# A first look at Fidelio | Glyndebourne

I can't think of an opera that speaks more directly and appropriately to our current times as Fidelio. Hi everyone, my name is Freddie Waite-Walker and I'm the director of this new production of Fidelio at Glyndebourne.
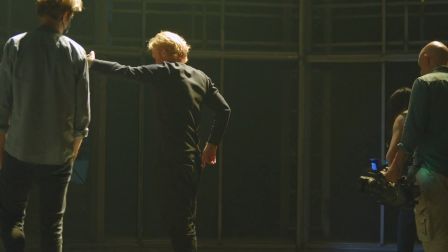[0:16]
I'm standing on the stage and we're doing some preliminary work on the set. For me, Fidelio is ultimately an opera about hope. It's about the human ability to imagine a world beyond our immediate surroundings. And it's our ability to inspire change, but also this imagination creates a sense of longing and a sense of disconnection.
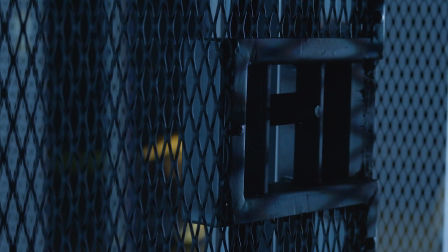[0:43]
What we've done with the set, of course, on one level it's representative of a prison,
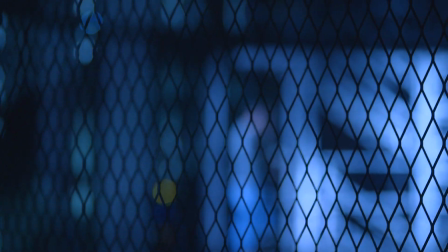[0:48]
which is where all the scenes take place. but I hope it also becomes representative of a larger system on the one hand but also that it becomes about the representation of the workings of the mind as well
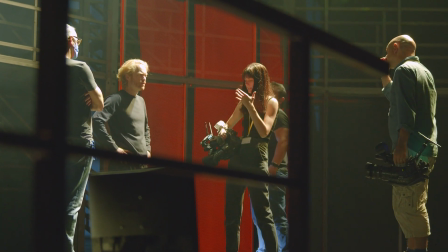[1:03]
and connected very intimately with the set is our use of live
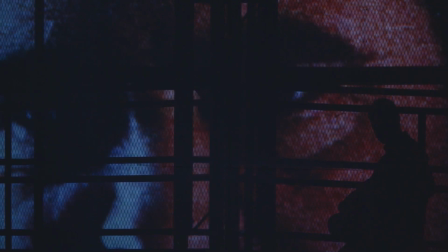[1:08]
video image during this production the idea being that the set
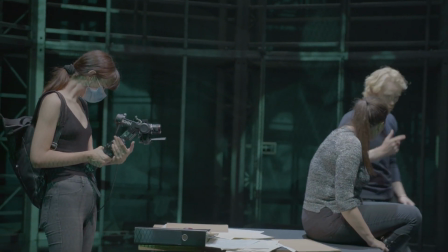[1:13]
and the video both disconnect the audience from the performance but then also with
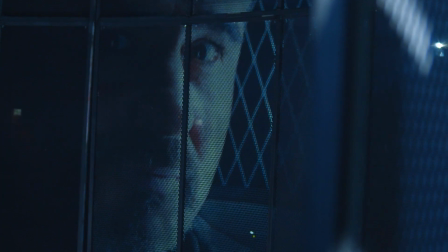[1:19]
these close-ups we're able to go really deep into the heart of the emotions of the opera. It's been an extraordinary experience working with the technology.
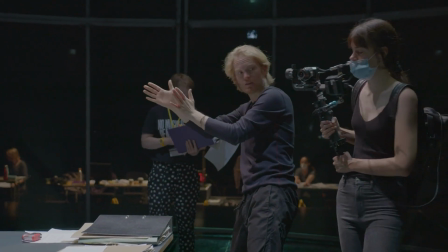[1:34]
I don't consider myself a techie person in any way and for me
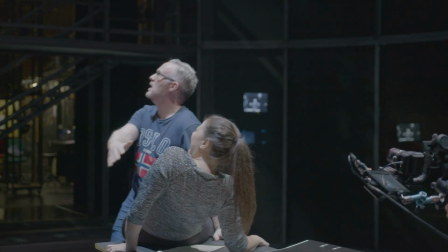[1:38]
theatre is at its best when it is real and when it is live. But what the cameras and what the video is able to do is complement that and layer that in a really interesting and exciting way. I can't think of an opera that speaks more directly and appropriately to our current times as Fidelio.
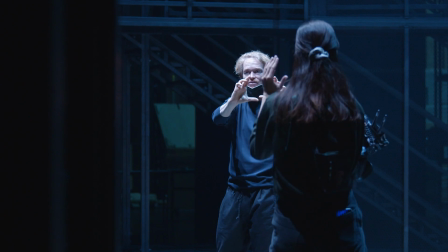[2:04]
And as we've started rehearsals and all coming together in the room, just being together in the room has been an incredibly emotional and special experience for us all. But of course doing this piece and when a singer or when the chorus start to sing about freedom, when they start to sing about the desire to connect with other people, the desire to make systemic change in the world, then it becomes very moving indeed.